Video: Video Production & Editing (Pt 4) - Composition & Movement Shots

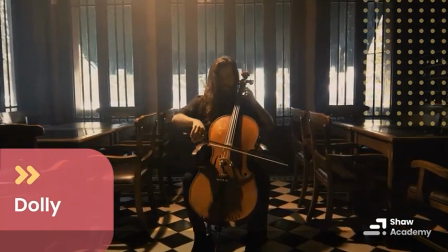[32:42]
So here you can see it's just slowly moving in on the subject,
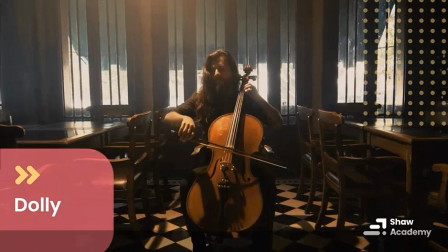[32:45]
and it kind of creates more intensity as you're slowly filming or slowly moving in towards that subject.
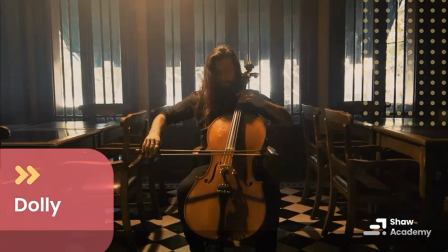[32:54]
As you can see here, quite subtle in this one, but very, very effective. Next, we have tracking or trucking.
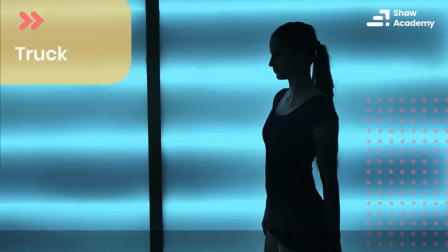[33:01]
So trucking or tracking is basically following alongside your subject. Well, I suppose similar to panning in the sense that you're moving from right to left or left to right, but you're maintaining the same speed and movement as your subject.
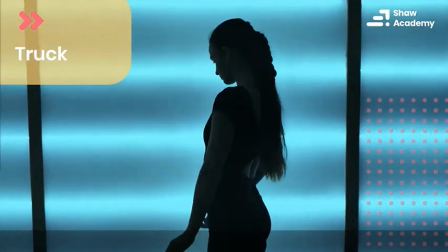[33:18]
So, for example, here you can see the video maker, the cinematographer, whoever is moving alongside the dancer here.
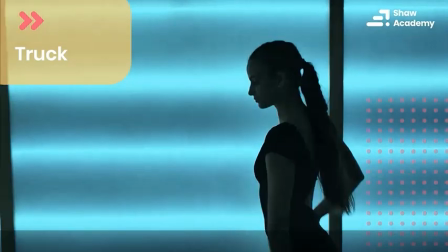[33:26]
They're moving along with them as they are moving. They're following them along.
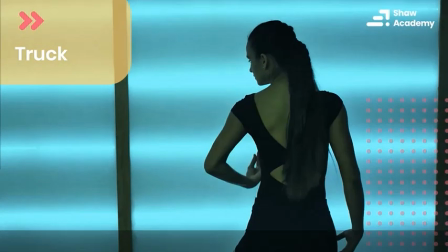[33:31]
That is a trucking shot. So again, you kind of want to use rails, or you need to have something kind of steady here, a steady cam type of thing here.
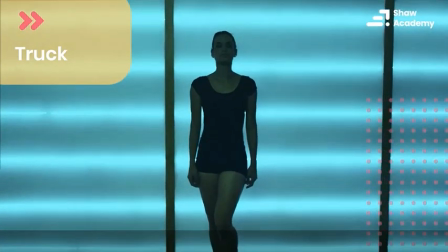[33:39]
As you can see then, it's kind of panning out there as well, kind of dollying backwards then to kind of reveal more space.
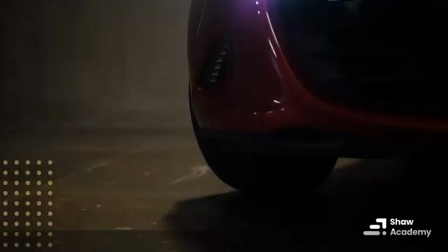[33:46]
So I'm sure there's plenty more to that clip. Similar to trucking, except going on a vertical axis now, is our pedestal.
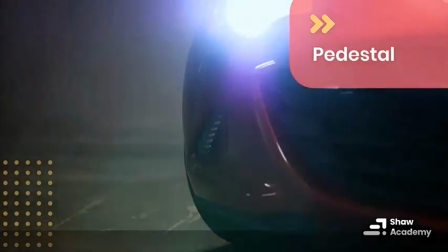[33:54]
So pedestal, you're not tilting the way that we saw in the building. The pedestal, you're maintaining, you're keeping the
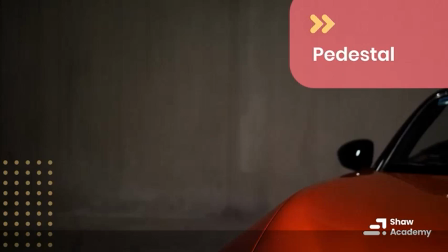[34:03]
the same, I suppose, perspective. You're not kind of tilting it at an angle, but you're just simply moving up and down.
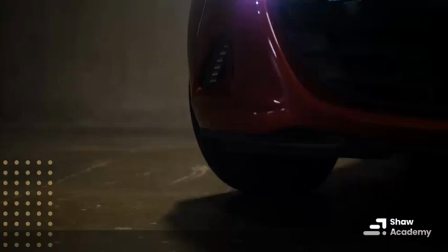[34:10]
So again, like our tracking shot, I'll just go back here again just to show you that because it's a short clip. But like our trucking shot, I should say, the pedestal,
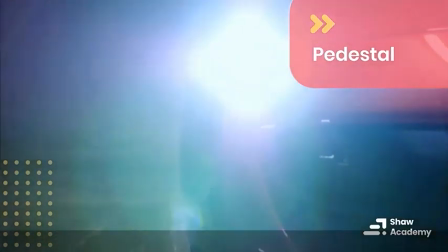[34:18]
it just moves on the vertical rather than the horizontal here again to reveal,
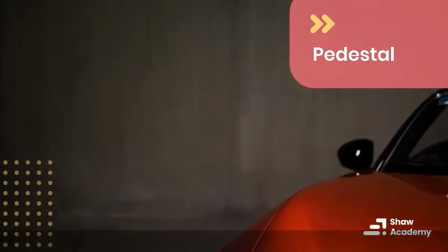[34:24]
you know, in this case, a particular car. Then we have our rack focusing.
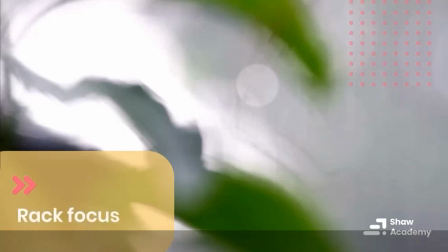[34:31]
So rack focus is when we change focus in a shot.
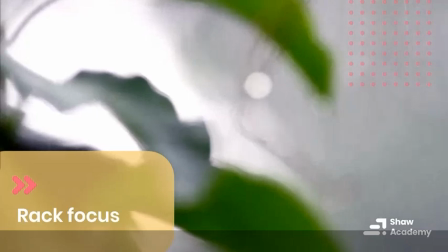[34:35]
Okay, so rack focusing, we're maintaining a
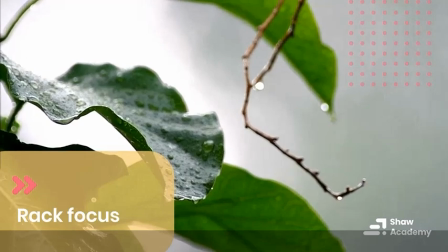[34:39]
same focal length here, but we're changing the focus to reveal perhaps something,
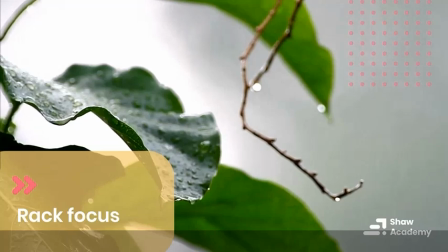[34:46]
you know, in the background, or to reveal something here in the foreground.
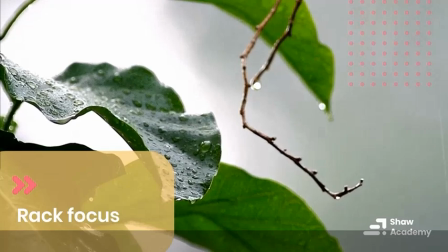[34:50]
As you can see here, a very, very shallow depth of field is also being used in this type of movement,
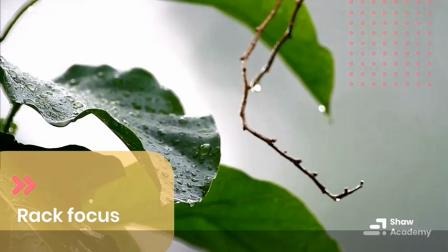[34:56]
which we will have a look at in lesson number 6. Very, very effective close up there as well.
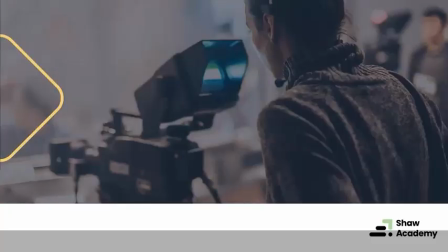[35:04]
Now, so with all those compositional techniques and those movements, we now put everything together to create different types of shots. Now, shot types basically, again, these are kind of well established within video parameters and video rules and guidelines and so on.
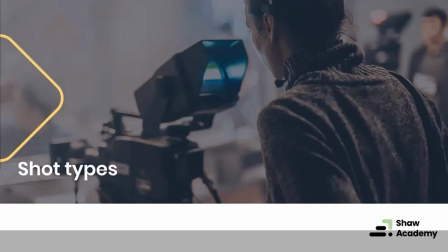[35:24]
Each type of shot basically will help you to tell your story, helps you create your narrative.
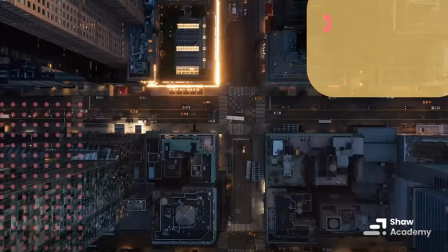[35:30]
So perhaps the first one that you should be starting with is the establishing shot.
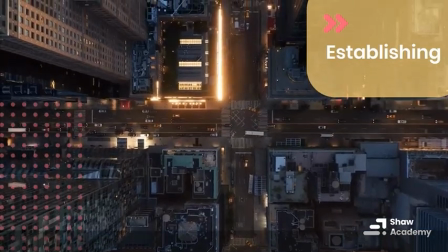[35:35]
So an establishing shot, now it doesn't necessarily have to be a drone type of shot like we are seeing here,
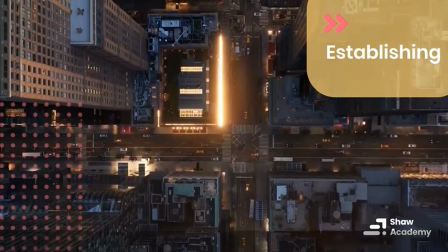[35:41]
but an establishing shot gives the viewer a huge amount of information straight away.
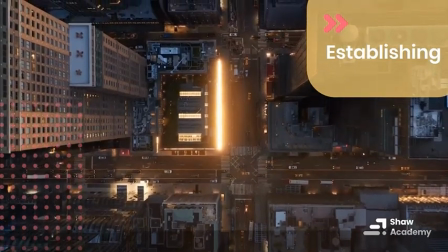[35:45]
For example, we can see the place, New York, we can see the time of day, it's evening.
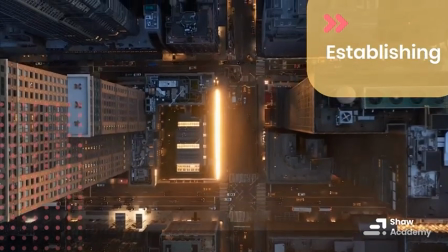[35:51]
Most likely it's evening. Perhaps it could be early, very early morning.
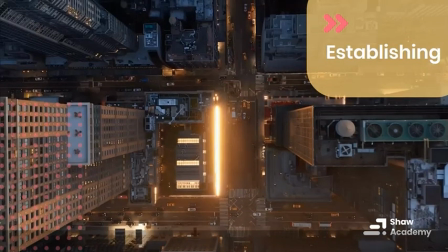[35:57]
It's difficult to tell, but we know it's a low light situation. We can get a sense of the actual time frame, you know, if it's modern day as well, judging by the look of the cars, you know, some of the newer buildings and so on too. So it kind of establishes the time frame as well.
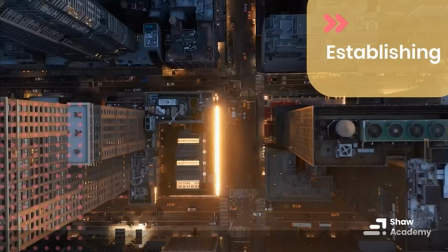[36:13]
It also gives us an idea that, okay, so we're going to be looking at a story that's happening within an urban environment.
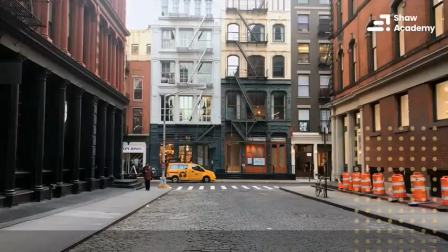[36:20]
So we get a lot of information from that. The next shot then, typically to be followed up with that, is going to be what's known as a full shot.
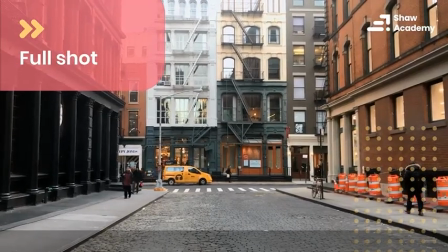[36:28]
So a full shot, as you can see now, we're down to ground level. Of course, we're going to be using New York now for all of these shots here, because, you know, it's a lot.
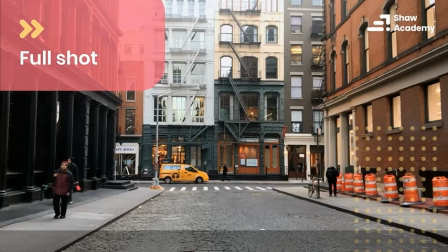[36:37]
It's very easy to get lots of footage of New York. But as you can see here, it's kind of you know, a fairly wide angle shot here.